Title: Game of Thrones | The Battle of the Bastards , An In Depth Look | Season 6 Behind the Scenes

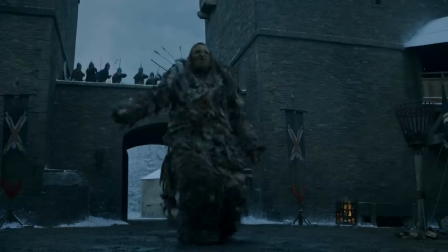The final act takes place in the Winterfell courtyard,
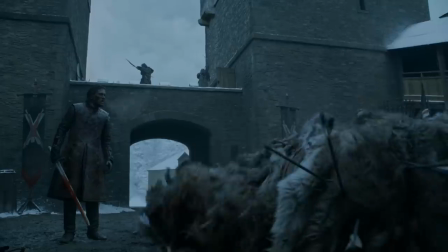and it ultimately boils down to Jon against Ramsay and Sansa against Ramsay. I always wanted to do a scene with Jon Snow. It's really nice to get to sort of have the two bastards there together facing off.
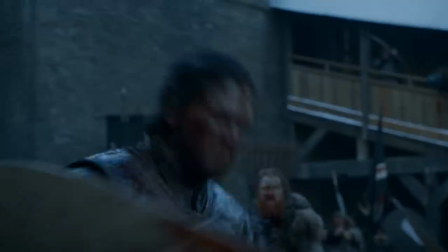It's a horrible moment when you see your hero go a bit too far. The only direction I gave to Kit was he's not a human anymore. He doesn't feel any sympathy, empathy for this guy.
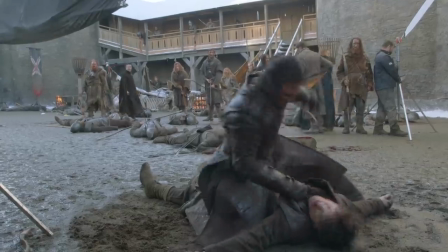We actually spent an entire day, 10 hours, with Kit on top of Ewan beating him.
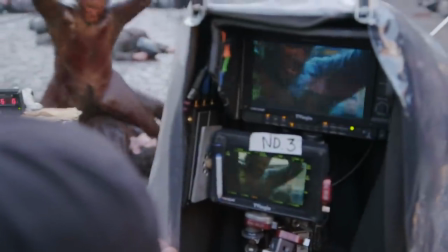And I just shot it from every single angle I possibly could. We did a little trick that I've used before where we actually got them to make contact at 12 frames,
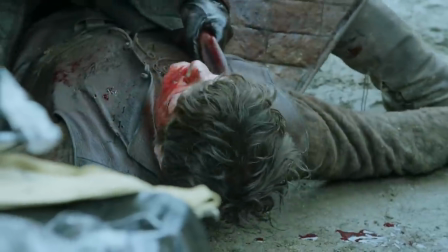so you then double it up speed-wise to 24, and it looks like they're really beating the hell out of each other. And what we wanted to try and get with that was that he's just kneading bread.
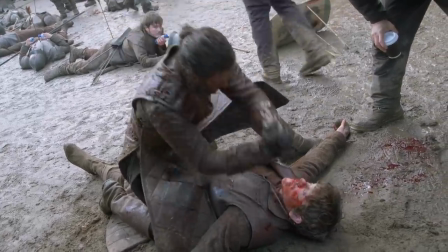He's just flattening this person's face, and that's what's changed in Jon for me.
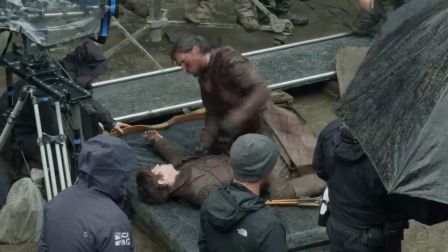A monster has risen in him a bit, which I think should be unsettling for the viewers.
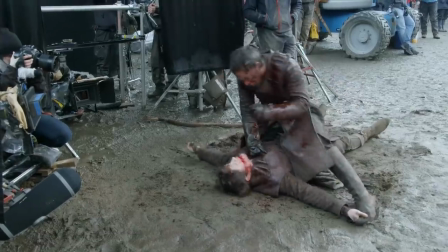Ewan just had to lie there with his head on the ground and trust Kit not to smack him properly. I actually did punch Ewan in the face twice by accident. If you get caught a couple of times, you get caught.
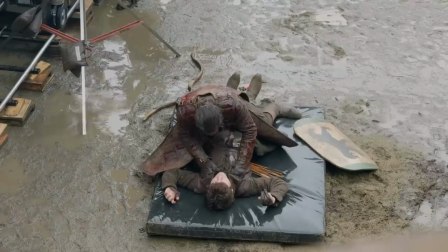You expect it. He's not doing it properly if you don't. He was really nice about it. But it was the end of the day and it was getting dark and I felt him clock him twice, and you just don't stop because you might be getting something which is really good.
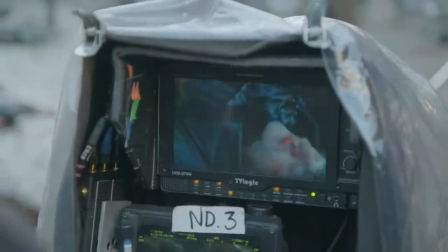But, you know, it's understandable, and Kit's giving it his all, you know, and I wouldn't want him to not. Got a shield in the chin as well, which I really enjoyed. I had to buy him a pint after that one.
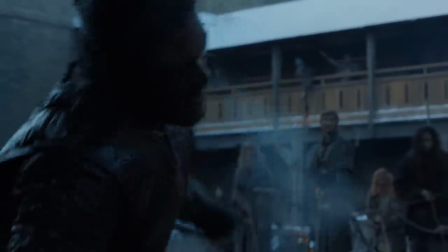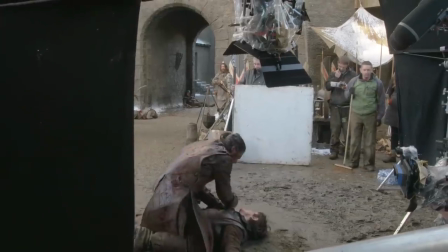The Battle of the Bastards is the biggest thing that we've ever done on the show, but it really comes down to a very personal struggle at the end.
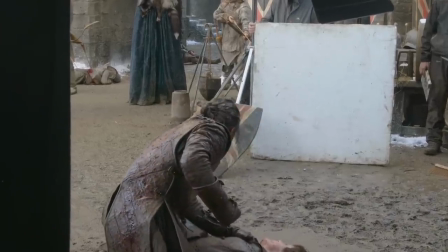There's just no part of Jon that's not going to end this thing now. He is a deeply good human being, but he's also a human being.
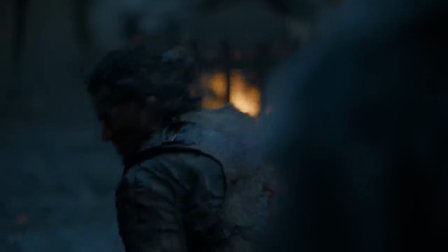There's nothing he wants more than to beat Ramsay to death with his own fists, and then he sees his sister. I think Jon then realizes, you know, as he's about to kill him, he's on the verge of death.
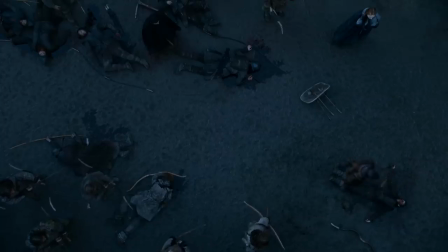He realizes this is your fight, this is your guy to kill, because he understands what she's been through.
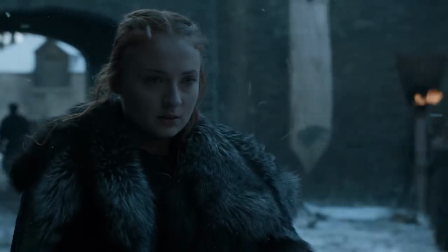Where is he?
It's a very justified ending, so that Sansa has the power in the end.
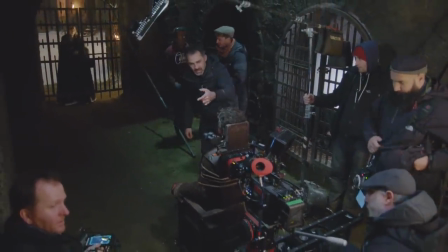Performance-wise, it's a very important scene for these two different characters to be doing, and I wanted them to be able to perform and interact with each other.
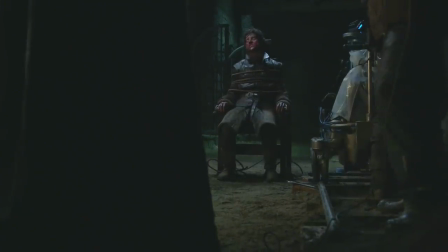But when it came down to it, Ramsay's not going to give her the satisfaction of ever showing that he's been beat. Until the end, he's like, they're not going to do anything to me, because his arrogance.
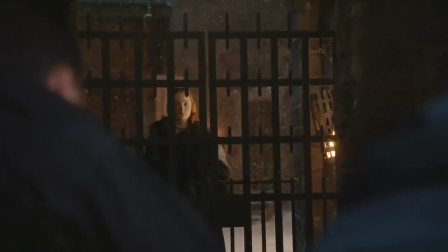For Sansa, she is never going to show him any feelings whatsoever.
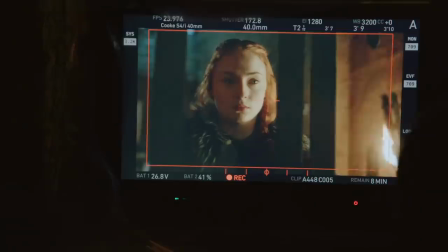She's been oppressed for so long. This is the moment where she's taking back what's rightfully hers.
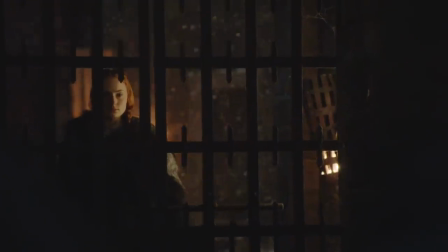So they end up playing it incredibly solitary versions of the scene where neither of them give each other anything.
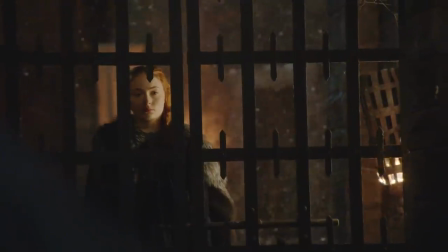These two characters loathe each other in a way that made the death more frightening and more grim. And as Kit said the other day, one of the great things about season six is you see a lot of good people do bad things.
Your house will disappear. Your name will disappear.
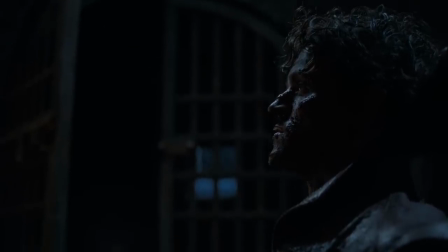All memory of you will disappear.
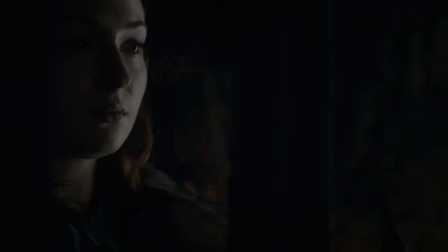It's such a strong moment for her because all her life she's been affected by these men who have just done such terrible things to her. I mean, it's nice to get to do a final scene with Sophie after last season. And this is the first time that she's actually been able to step up and do the dirty work herself and get what she wants done by herself. It's my favorite scene. Her walk away, that final shot, was so crucial, and just to get that little hint of a smile just right, I think we ended up making poor Sophie do it, you know, 12 or 13 times in the middle of the night.